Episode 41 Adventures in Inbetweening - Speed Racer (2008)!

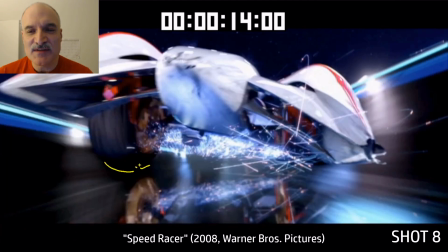This entire sequence is all about contrast.
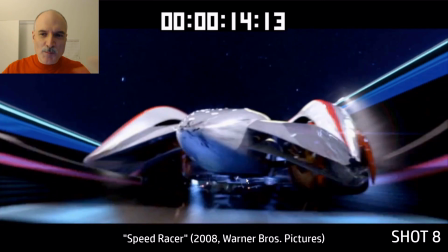We have very calm music, beautiful shapes, open spaces, and then suddenly crazy colors, craziness everywhere.
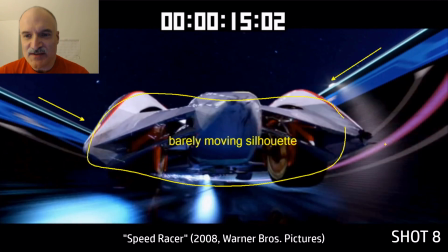Silhouette here is just staying central.
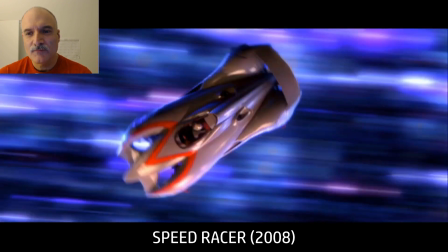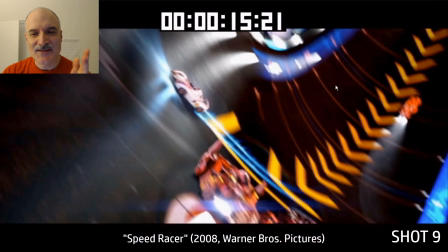Now look at this car coming up here. It's not even racing the other cars at this point.
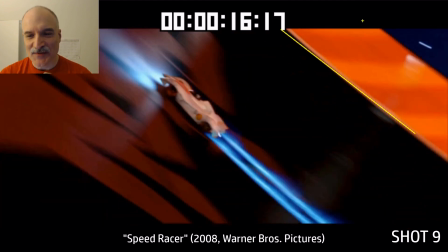Now here we've exchanged those red light trails for kind of like a blue flame there.
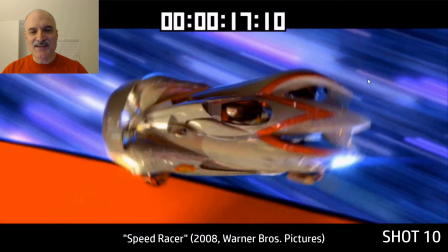Got this abstract pattern on the track once again. Now here we've got this really nice diagonal red at the bottom, all these blurs at the top.
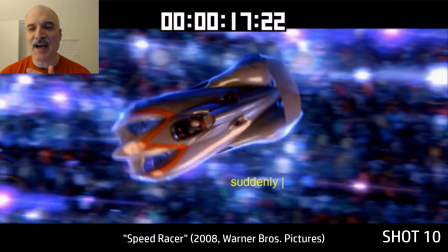We don't exactly know what that is. It's just colors blurring past. But then on one frame, everything becomes more clear.
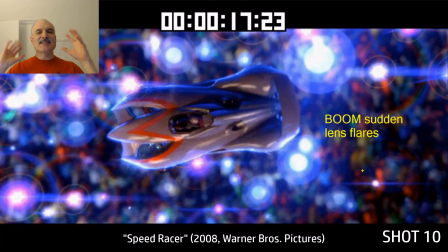And then on the next frame, suddenly we see dozens of lens flares. Everybody taking pictures from the crowd.
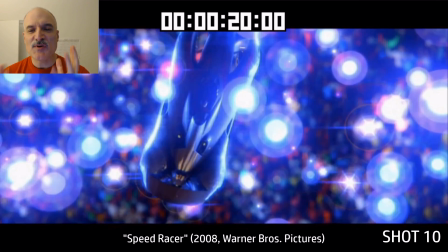It's just this beautiful reveal.
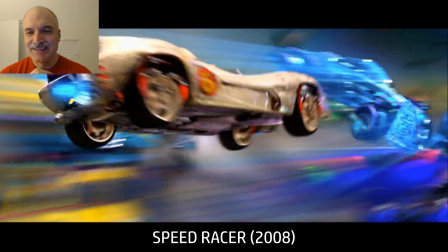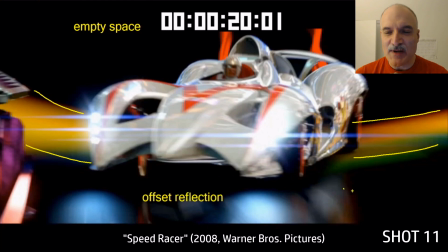Just to, again, look at this big, beautiful empty space at the top, this reflection at the bottom that's offset.
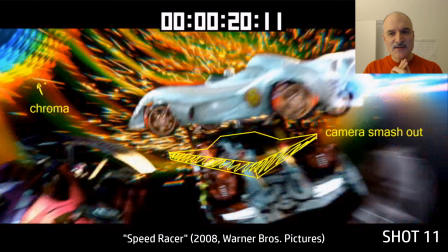This is all in the live action movie. This is all intercut with close-ups of the driver, with reaction shots from the audience, with close-ups from other drivers.
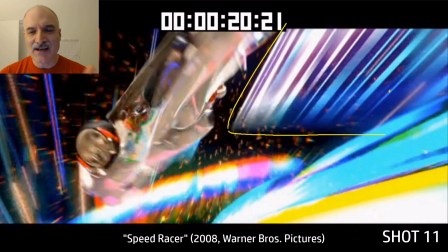Like, I've just put all the animation together here. Look at it, how all the colors, all the shapes that are on here.
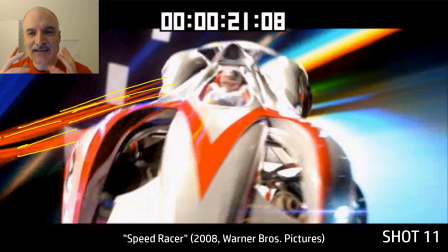And this animation it's there to support the human element,
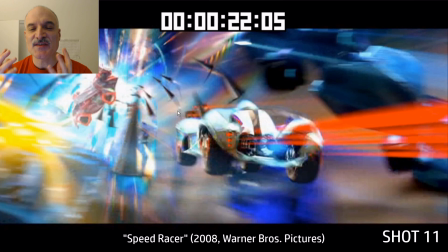the emotion, but the animation by itself just stands on such a strong footing to me.
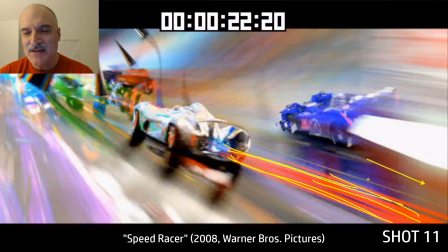Look at the camera has swept all the way around like 270 degrees here. Light trails coming off.
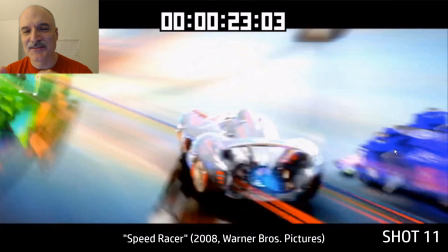Look at all the colors of the cars.
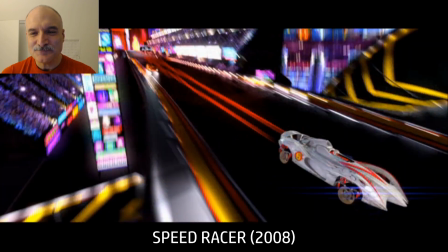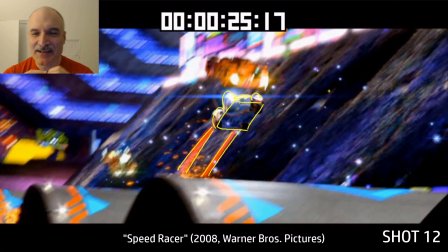Everything's so clear. Look at this orange car here, green car, blue car. Yeah, there's no repetition.
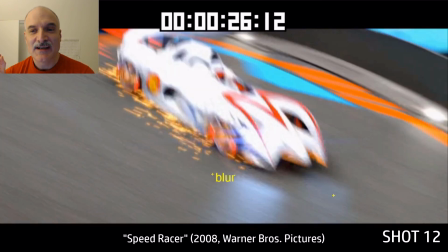Look at those light trails again, acting like smoke. Look at the blur. And then we're going to have a perfectly clear frame just for one frame.
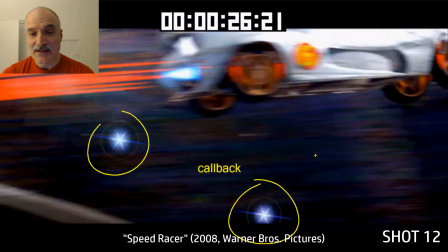And then it's going to go back to blur. And here's callback on those lens flares. That's not an accident.
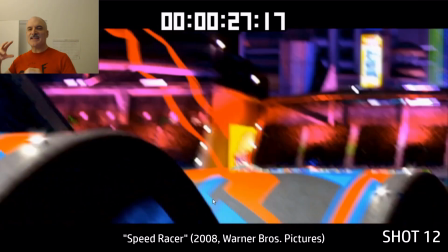This stuff is all very intentional. When they say on this one frame, we're not going to have lens flare.
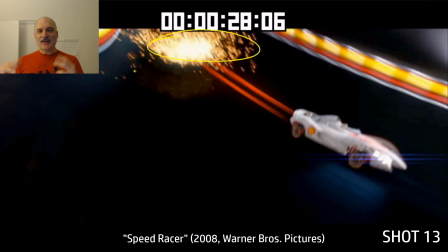Or no, we're not going to have motion blur, sorry. That's not an accident. Look at these sparks being left behind for 3 frames.
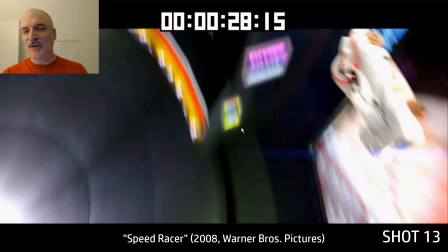Look at this empty space here. Everything's so simple. Sets up the contrast for what's coming up suddenly.
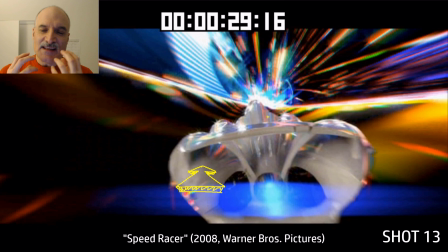Oh, colors, lights, everything going past us. It's just it's almost like micro breaths that we're getting a chance to get in between here.
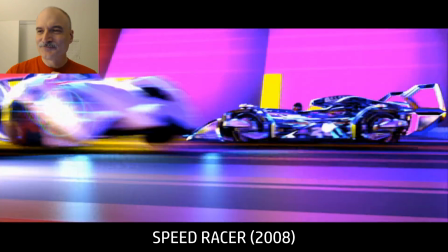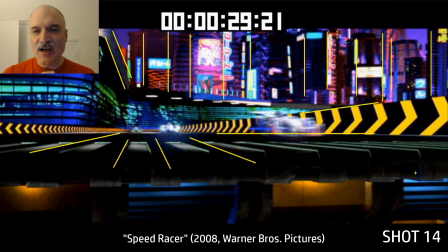Here we are, look at this again, 1-point perspective, all these vertical lines. Nothing is skewed in the background there, we don't have any diagonals.
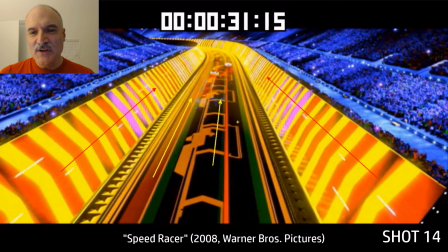There goes the light past us. Boom, there goes the car, look at all these lights going away from us in perspective.
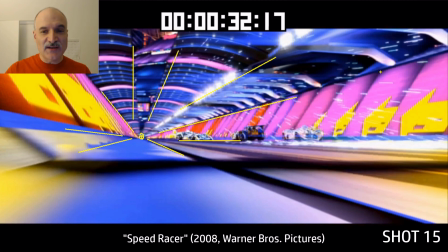Smashing the cars going around. Again, we're really close to the ground. We're on the ground in a lot.
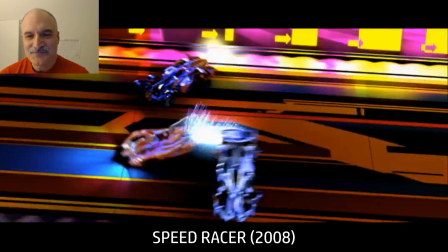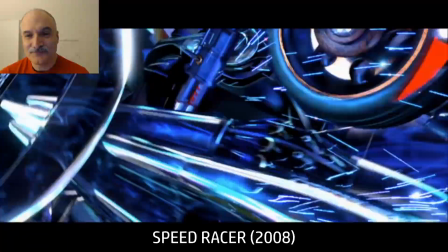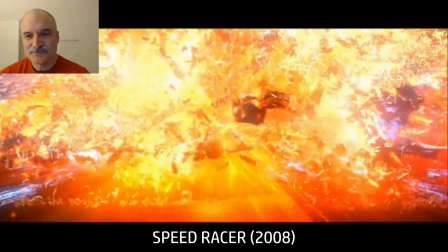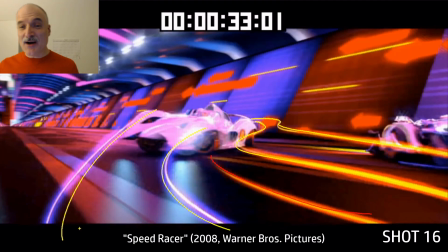Okay, so here we've got Speed Racer's 2 main adversaries. Now we're going nuts with the light trails, acting like smoke.
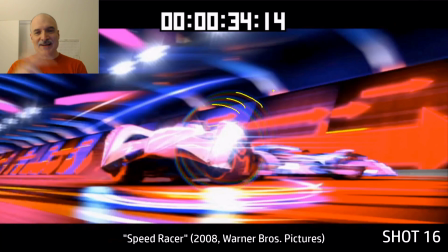All this light, this isn't even trailing anymore. A lot of times this is leading what's going on. There's our lens flares.
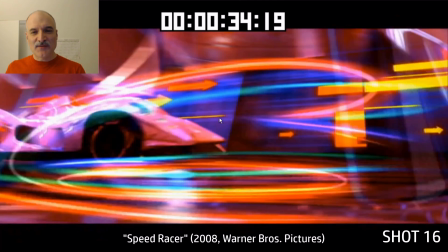Look at these light trails. It's beautiful stuff. Absolutely wonderful. And the colors is sticking to certain color palettes and going off.
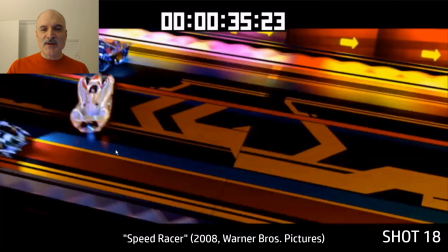Now here we've got these 2 cars playing bumper cars with Speed Racer. Look at all the light trails. We cut to the next shot.
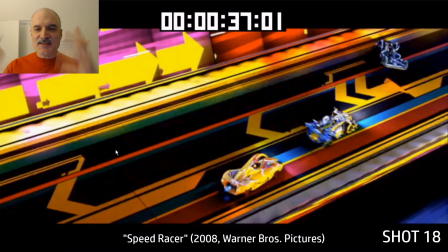Everything's reset. All the light trails are gone. It's just letting us ramp up slowly, ramp up slowly.
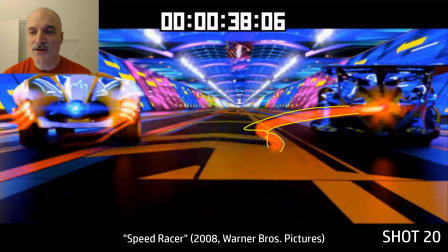Now here we're showing that the other cars too have like that Akira light trail going on.
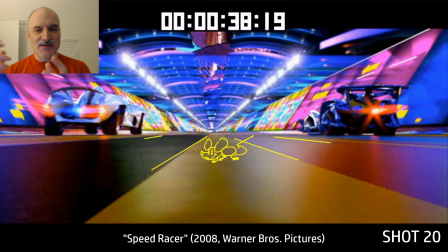So everybody's on an equal footing now is the idea. These other cars are just as powerful. Again, we're just a little mouse on the track.
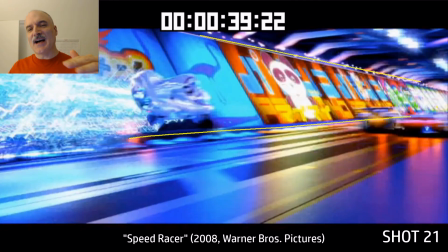We're really down low. Speed Racer's going to go up on the side, right on the TV screens, in perspective.
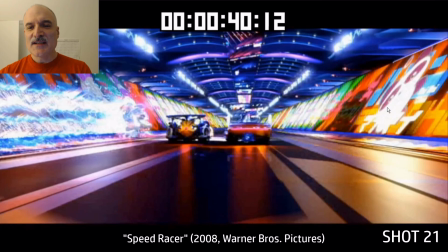Everything's very clear and simple, going down to the end. Here's the other 2 cars. Speed Racer's going to jump off the edge, jump off the side, 20 frame shot.
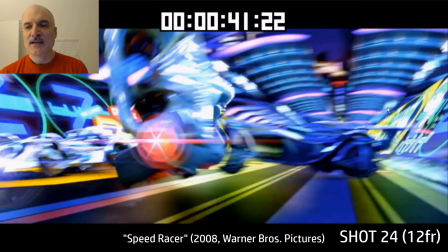Here's a 10 frame shot. We just have that clear 1 frame.
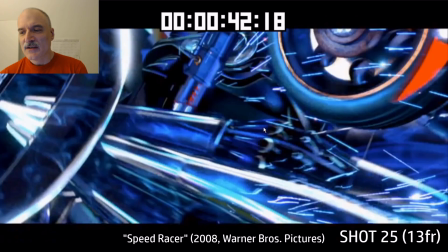Everything else is blurred. 13 frames here. The pile driver comes down, 26 frames.
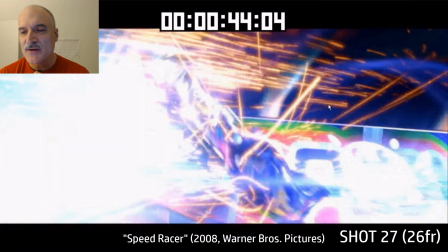The car gets shunted off to the side there, spins around. Now we're going to cut to here, 26 frames, another one.
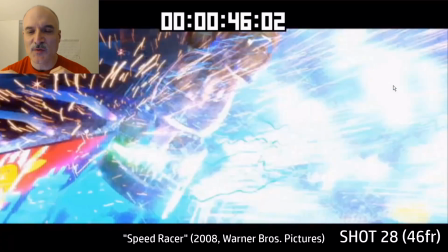Now we're going to go to 46 frames, which is just a little bit less than double the 26. We're setting up a very metronomic beat here.
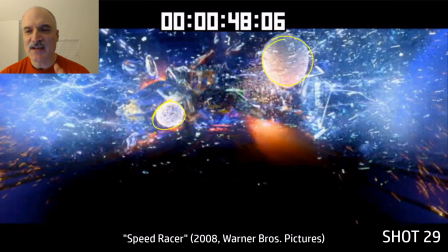The 2 cars are going away from us, smashing on the screens. The 2 safety balls come out containing the drivers.
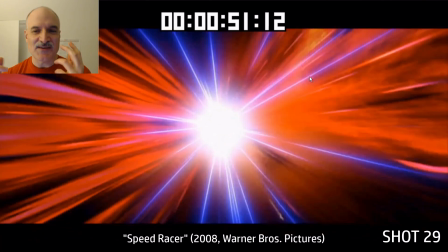Then we can go to our bright orange explosion once we've seen that they're safe and our increasingly abstract.
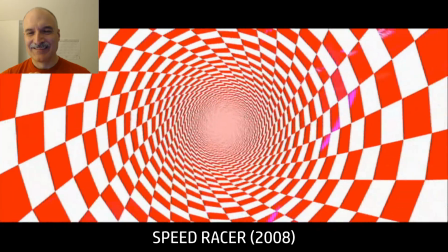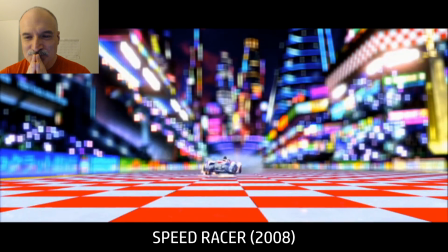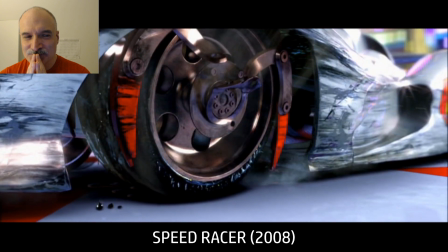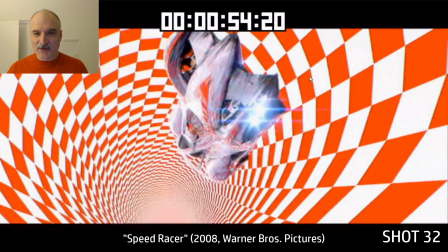Increasingly abstract 1-point perspective we got going on here. This strobing is all intentional.
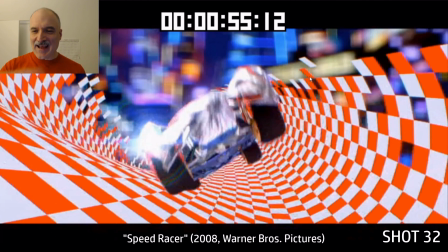Look at this wipe with the checkered flag, red and white squares here.
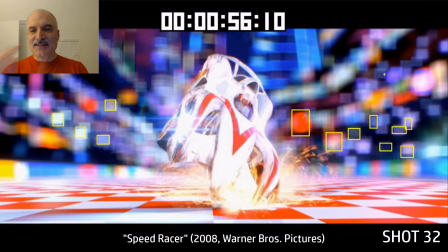It's just 6 frames. It all comes away to let us get to the low horizon line. Look at all these squares of the lens, the picture frames popping in the background there.
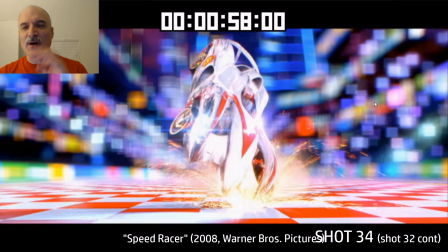And then we go here. Look at these perfect orthographic squares looking down, red and white squares alternating.
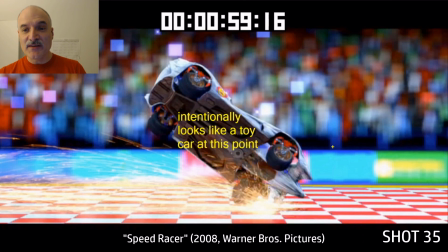Now we had that same shot that was 34, was repeated 32. This point it looks like a toy car.
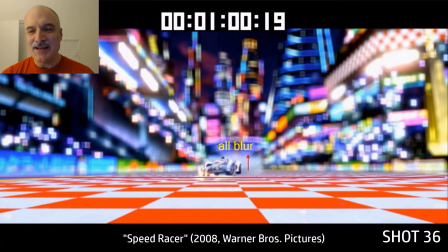I got to think that's intentional. It's just all very playing with everything, playing with the whole sensibility.
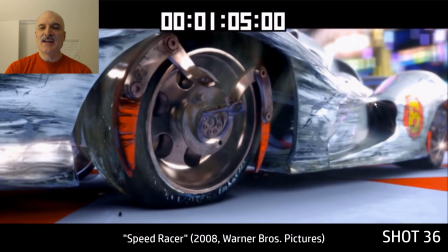Everything above that line is all blurred. Everything comes into the screen here.
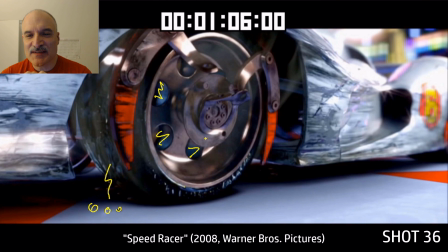Now we've got little bits of oil dripping, little bits of electricity inside the car, shorting out, boom.
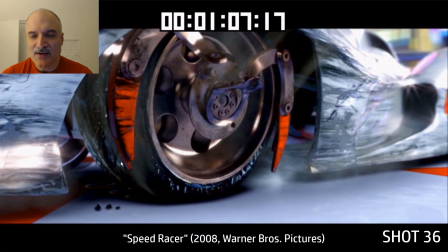The car collapses. A little bit of smoke comes out. it's wonderful.
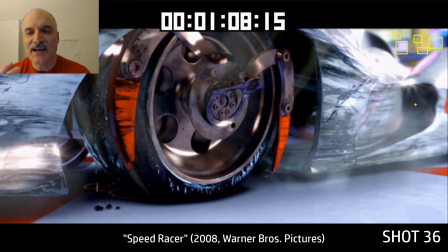It's just this is just to me so much fun, so much engagement.
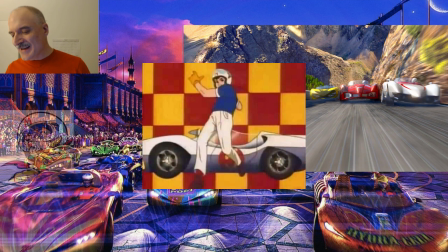It's just all about telling the story in a way that is appealing to look at.
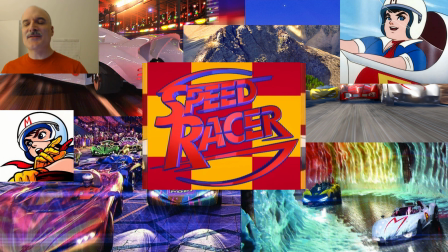It's not trying to do anything other than make beautiful art, in my opinion.
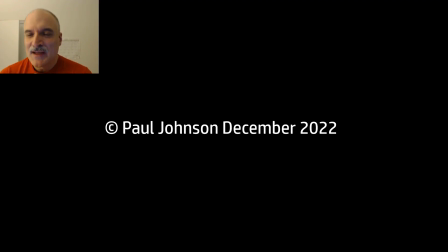So that's my take on it. Hope you enjoyed it. Like and subscribe, and I'll see you next time. And here's the rest.